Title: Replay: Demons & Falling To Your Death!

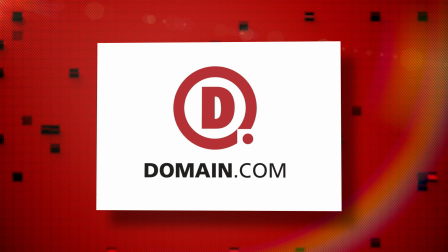(0:01)
This episode of FilmRiot is brought to you by Domain.com. Today on FilmRiot, we fall and get demonic.
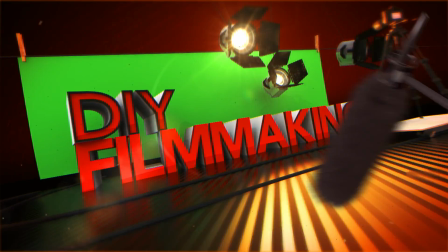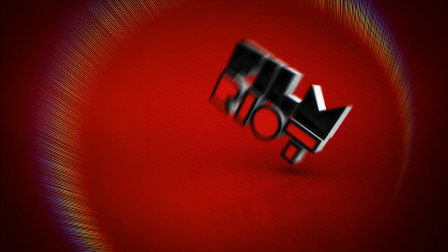Welcome to FilmRiot, the show that takes mystery out of the effects techniques, going to some of your favorite Hollywood films. I'm your host, Ryan Conley, and once again, we're bringing you some oldie but goodie episode action, mostly because everyone got sick this past week, which halted production for us. But again, instead of leaving you without an episode, we have two replay effects for you today, both of which are ones that I've been asked about a lot lately. First up is a demon effect that we did back in our Florida days, in which Josh also played a lady, so that's good too. Okay, kiddies, first thing, just like last time, we are going to shoot our footage, which this time, all it is me whipping to the corner of the room, but instead of whipping to the corner, I started out at the corner and then panned away. I did this so that I can reverse the footage in post and get a really solid stop for the effect. Next, I shot Josh on the green screen acting as the demon in really tight clothes. The tight clothes are for two reasons. One, it's so tight to the body so that we get a really defined silhouette, and the second reason is for the ladies.
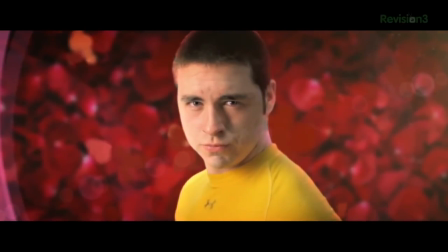So now that we have all our footage, away we go to our compositor of choice. Right now we're using After Effects, but you could also use HitFilm, which we will actually be using on the show very soon.
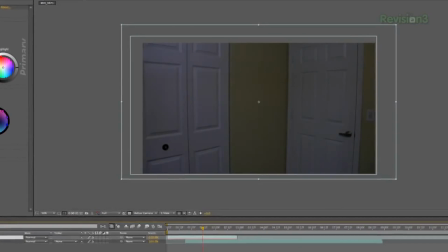(1:35)
It's a great product and a great company too. So inside your compositor, drop in your background plate first and then the footage of your actor looking ridiculous while acting out the demon scene. Next, key your footage, which again, if you want to get deeper into that, go here. Now with your footage keyed, the next thing to do is add brightness and contrast to your image,
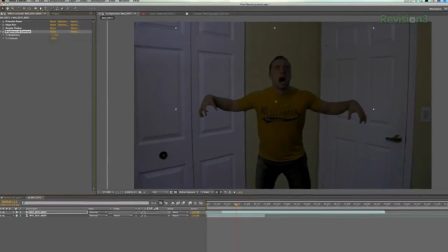(1:53)
then take both the brightness and the contrast settings down to minus 100%, and you will end up with a complete silhouette of your actor.
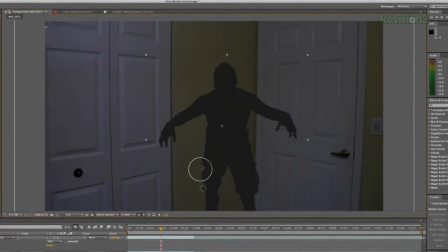(2:00)
And we're already halfway there, as you can see. It's easier than you thought it was gonna be, isn't it? Next, I add liquify, then I grab the nudge tool and distort the layer until his bottom half is really skinny.
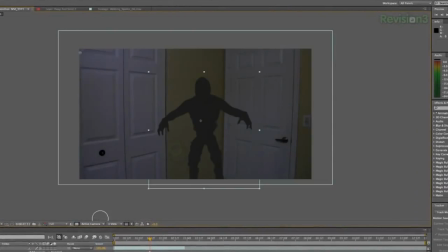(2:09)
This also does two things. First, it makes it look less human-like, and the second thing is to help hide his body in the shadows.
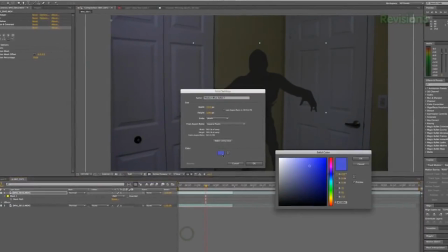(2:16)
Moving on, next we will create a red solid and put it behind our demon layer,
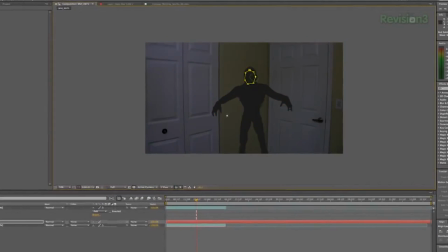(2:20)
then create a mask on the red solid layer to match the shape of the demon's face, and then keyframe it to follow the movements of the head.
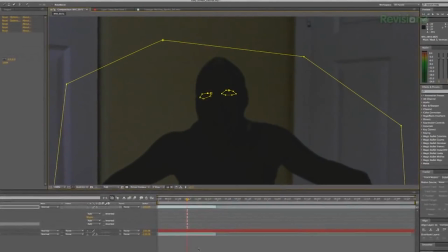(2:27)
After you've completed that, create another mask on the demon layer around both of the eyes and keyframe those to follow the eyes as it moves. I will also keyframe those masks to fade in as the demon lifts its head, and bazammy, we have red eyes.
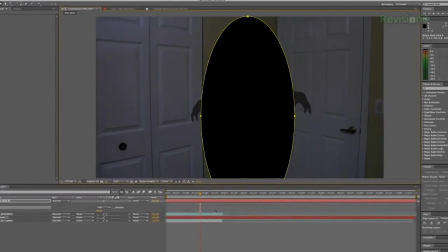(2:40)
Next, create a black solid, then an oval mask making a cylinder down the center of the screen, drop the opacity a bit, and change the blending mode to hard light. After we color correct this will help put everything in the corner into that dark void you see in the final.
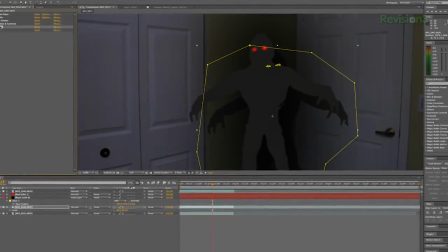(2:54)
Now we will duplicate our demon layer, bring it below everything except the background layer, then make it a bit smaller, drop the opacity to 35, and add a blur.
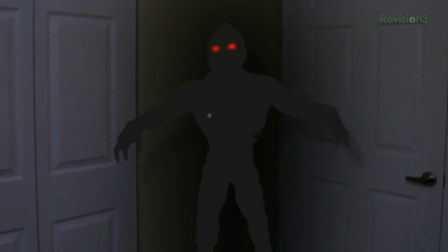(3:02)
Then we will position this to look like it's the demon's shadow on the wall. Finally, we'll add an adjustment layer, put a color correction on that, increase the contrast a lot, which will black out that corner and only let us see bits of the demon, and we are done. If you want to see the full episode, go right here, and if you want to see the sketch that goes with it, go right here. But now a break, and then the Falling Man.
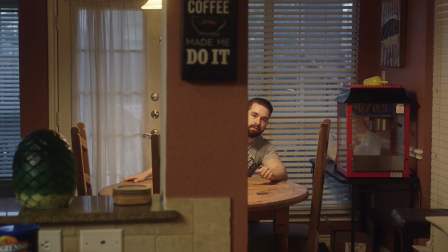(3:28) Son of a bitch! What? I'm trying to make a website. So?
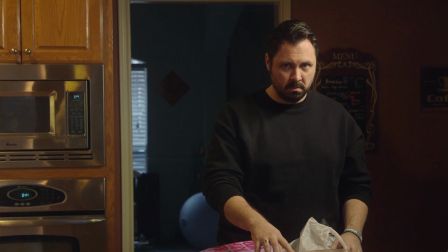(3:34) You ever try to make a website, Ryan? Yes. I thought not. It's not as easy as it sounds.
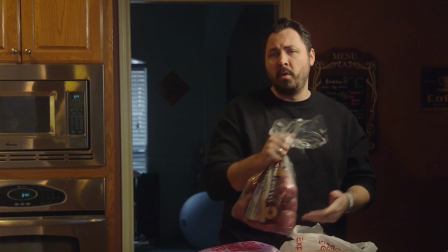(3:40) Sure it is. Just use domain.com. Reliable and affordable hosting and domain name goodness.
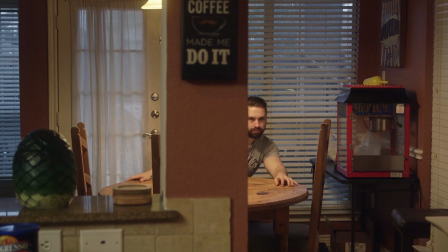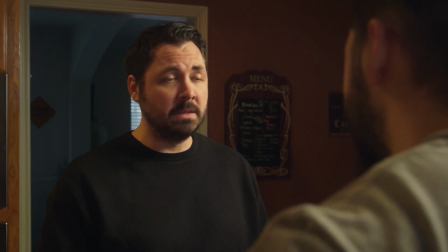(3:49) What? Domain.com. Their hosting plans are really reliable and pretty affordable too.
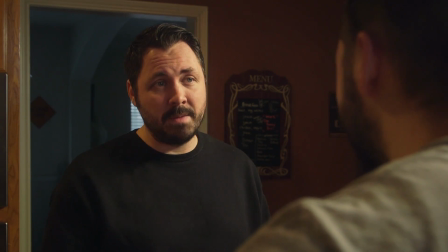(3:56) And they got the domain discovery service to help you pick the right name for you if the one you wanted originally was taken.
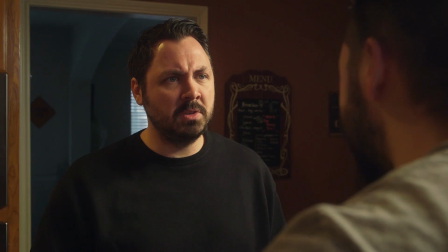(4:02) That is fantastic! Then why'd you slap me? Sorry, when I get happy, I express it physically.
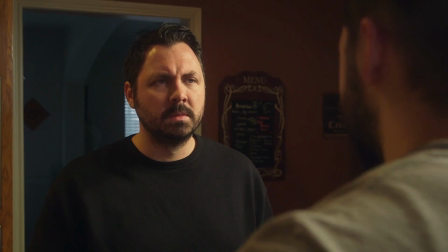(4:07) Can't help it. Go on. Okay.